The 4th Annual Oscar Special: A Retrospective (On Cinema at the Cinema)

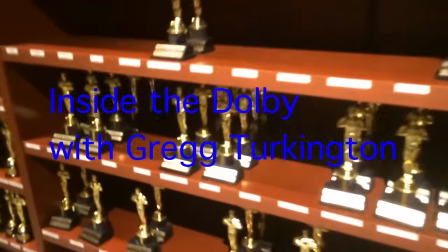16:28 Greg's yearly Dolby theater visit is incredibly, against all odds, way, way,
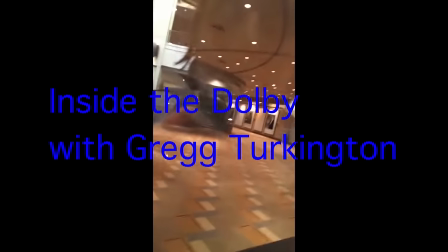16:32 way, way worse than even his previous three, as most of it has no sound and consists mostly of poorly shot footage of a bathroom.
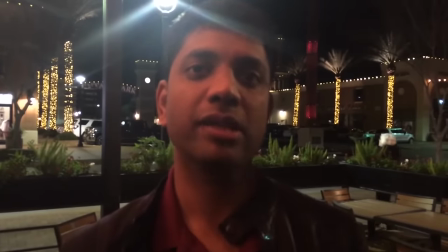16:43 But even this disastrous segment ends up in a direct swipe at Tim.
Those Fantastic Four movies are garbage.
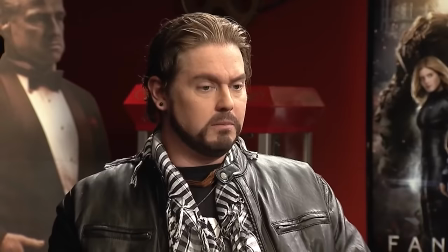16:48 It was a snipe job. It was a snipe job.
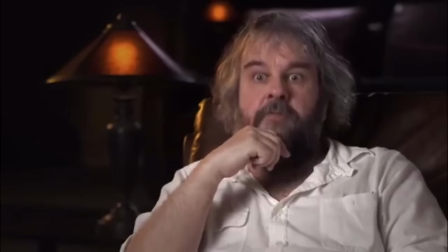16:49 Tim's segment on how Peter Jackson had no idea what he was doing when he was making The Hobbit movies is a deliberate, pointed attack on Greg that's unforgivably crushing to him.
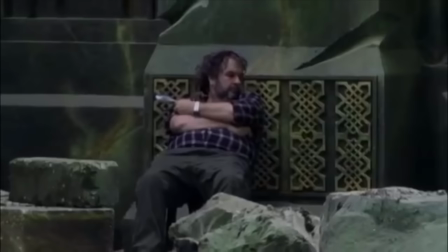16:57 What'd you think of that? Seems like that guy's got a lot of figuring out. There's no reason to do that.
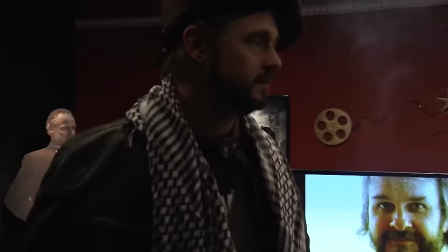17:03 Joe? Viewers of the show are hobbit people. Why you would do something like that, I don't know.
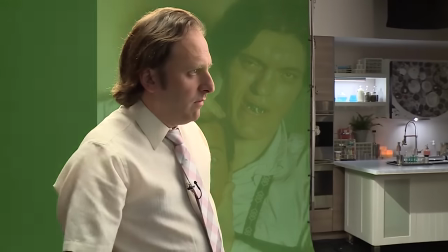17:08 When Greg is doing his seminal James Bond segment, he continues to pretend to shoot Tim with a gun many, many times.
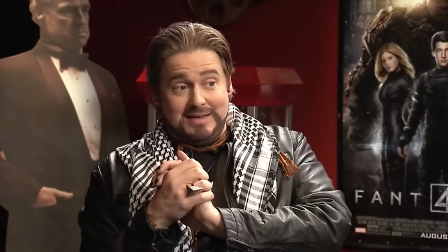17:13 There would be no on cinema without this strange and petty rivalry between Tim and Greg, and this Oscar special is one of the most contentious ever.
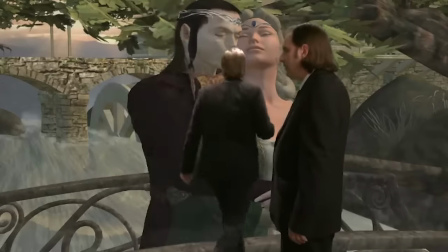17:19 In others, it mostly simmers under the surface and boils over at points, but it's completely inescapable in the fourth.
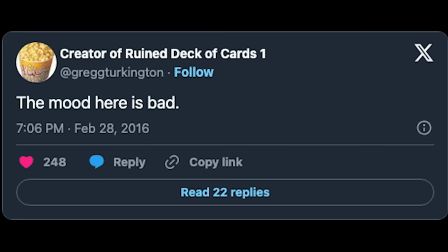17:24 I think a lot of it's because, at this point, everyone involved is in a place of such turmoil and uncertainty.
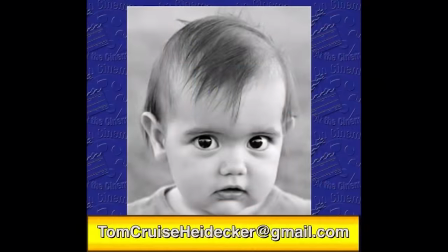17:29 Not only is Tim recovering from the tragic loss of his son two months earlier, but Greg is facing his first Oscar special in a year with no Hobbit movie.
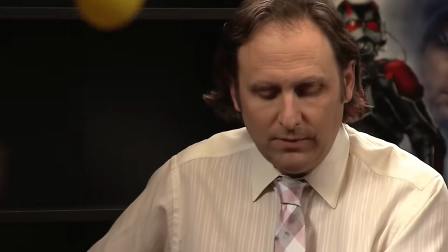17:36 A little bit of a Hobbit hangover. You really feel the pain and tension in the air in this one, and it builds naturally to a point of all-out chaos.
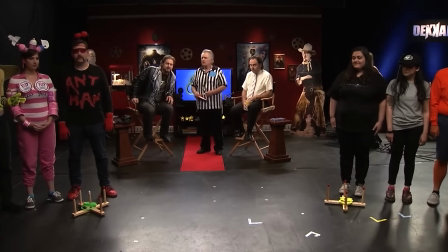17:42 But like I said, this feud is right there on the surface, being very literally and elaborately represented in three main ways.
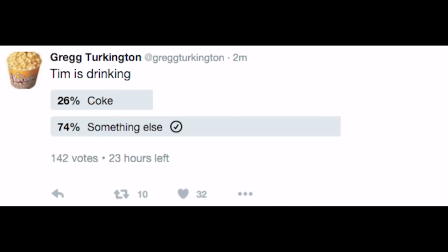17:47 The first, and I suppose least significant of the three, is all the Twitter polls that Tim and Greg are constantly setting up to prove each other wrong.
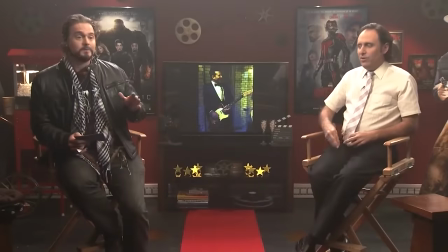17:54 Do we have any results on how many people love Dakar? I bet you won't give the results when they come in, because I bet they won't be very positive.
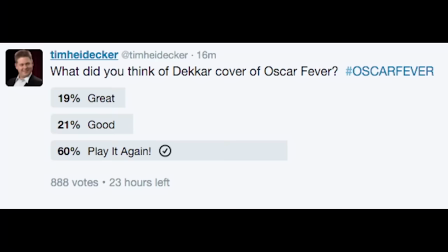18:01 What did you think of Dakar covering the- play it again, 60%, look at that, that's fantastic.
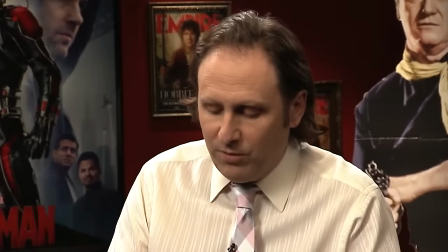18:06 Nobody likes Dakar. I'm gonna do my own polling because I don't trust your polling.
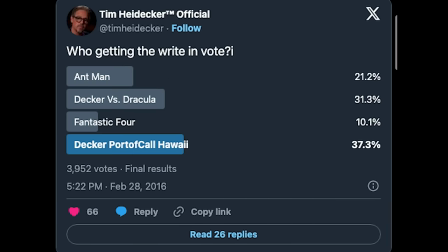18:10 This is a great bit and it cleverly involves the in-universe audience that is really us, in the real world, being invited to play along with the joke as we always are.
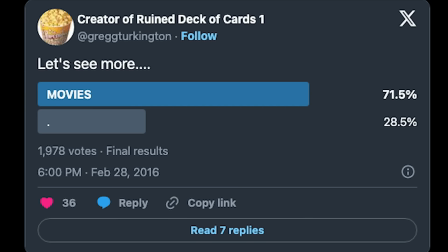18:17 The idea that everyone in the fandom is a part of this thing and gets to participate and pretend all of this is real is yet another reason why On Cinema is so fun and rewarding.
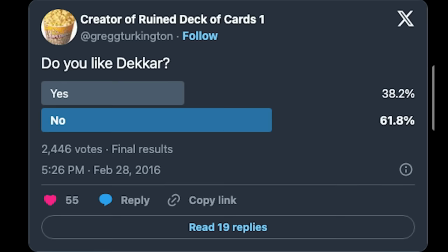18:25 These Twitter polls are a direct line to us, gathering Tim heads and Greg heads to have fun arguing while being cleverly weaved into the story.
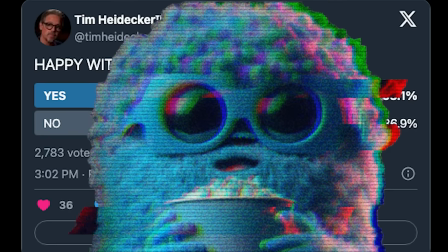18:31 I really love when they do this kind of thing.
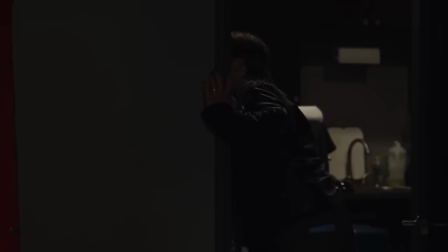18:33 It also brings up how these live shows incorporate the nameless, faceless crew into the story as well, because someone's behind the scenes putting up these polls and controlling their visibility.
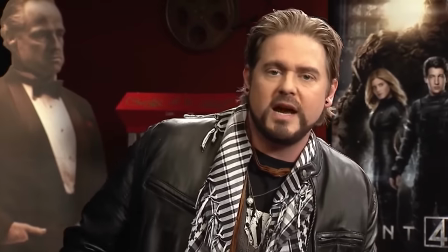18:41 Can we not show Greg's on the big screen? Can you cut Greg's out? I had another one. I'm going to talk to the director for a second.
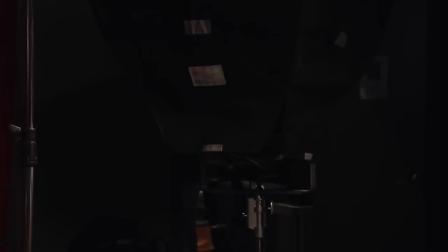18:46 I don't want you using Greg's up on the screen. You don't touch Greg's. His stupid polls don't work.
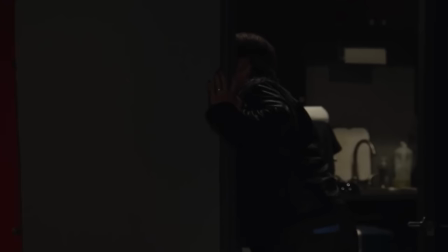18:51 The director is a large presence here,
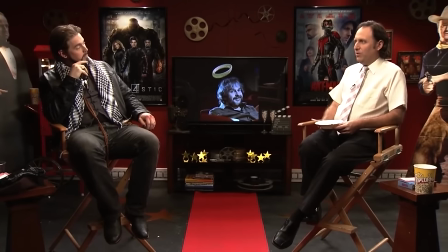18:53 someone behind the scenes taking abuse from Tim and ironically punctuating the action with overlays and technical issues, and even at one point can be heard laughing at Tim.
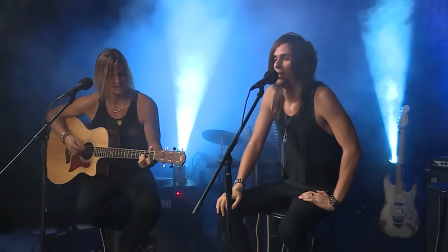19:00 I'm gonna go take a shit.
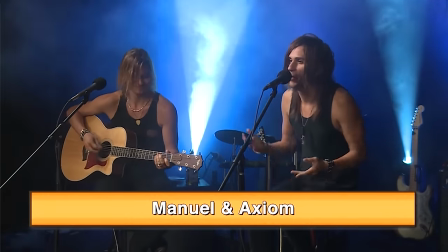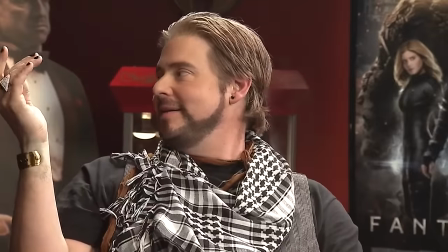19:07 Obviously unintentional, but somehow still works when you consider the director to be a normal person in this universe being dragged along in this nonsense that we can relate to.
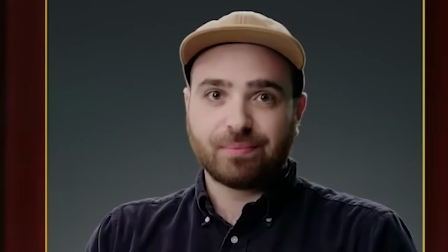19:13 It has to be mentioned that the director, Eric Naternacola, has his own huge creative stamp on these productions by orchestrating these elements in real time, and his work shouldn't be left out of the praise.
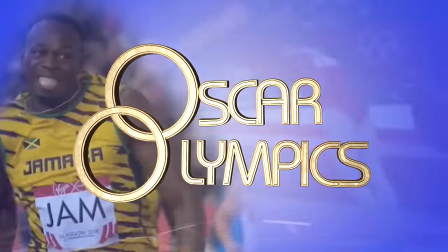19:22 The second way their feud is personified here is even more on the nose.
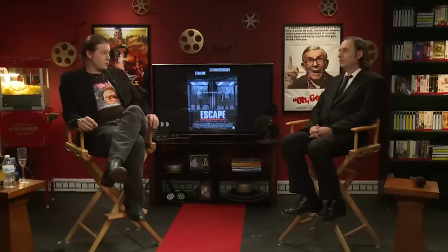19:25 The first thing you may notice about the set this year is that it's the same set from last year, except instead of a Star Trek and an Oh God poster, there's an Ant-Man poster and a Fant4stick poster.
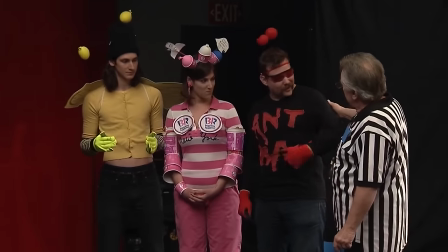19:33 I should have done this a long time ago!
This ties into the ongoing Oscar Olympics segment that weaves through the whole thing.
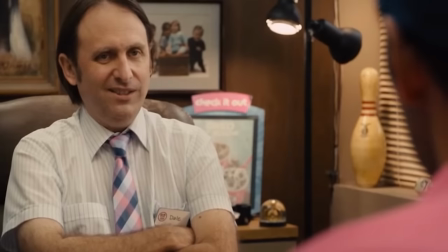19:38 After the last Oscar special's reveal of Greg's involvement in Ant-Man, Tim went and got a role in the movie Fant4Stick.
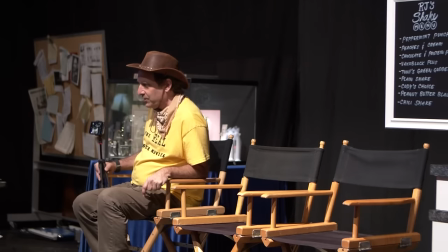19:46 This has become an important running argument between the two, with Tim saying that Ant-Man is bad,
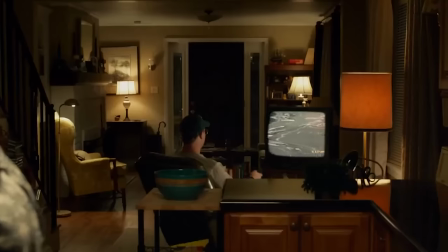19:53 and Greg accusing Tim of paying his way into a vanity role in Fant4Stick.
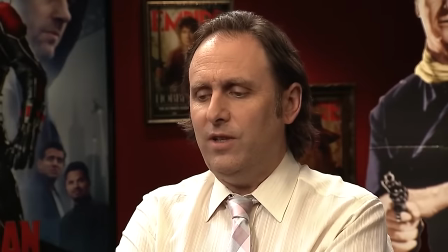19:57 Of course,
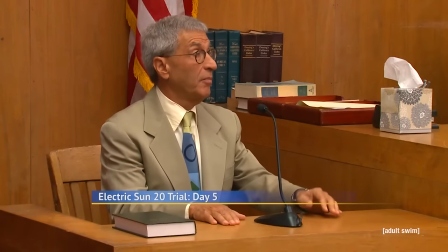20:03 their iconic Star Trek argument being used as a key point in Tim's murder trial defense is the far better payoff to a similar idea of petty arguments spitting out into something bigger,
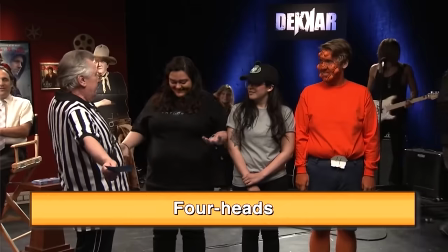20:11 but I do love the idea of personifying it in a dumb competition here. The inclusion of Tim's foreheads and Greg's ant heads as the teams is a great idea.
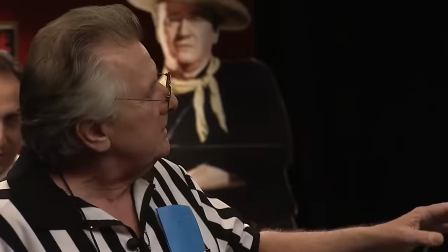20:19 How much did you pay to be in the Fantastic Four team?
But I actually do have some issues with its execution.
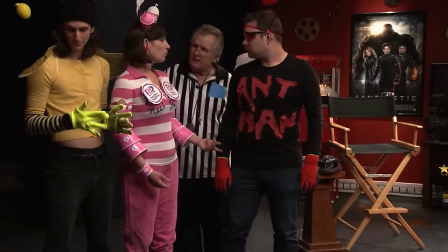20:25 I've always been particularly thrown off by this woman saying this.
Can I, Robert? Well, Greg, who's a hero of mine.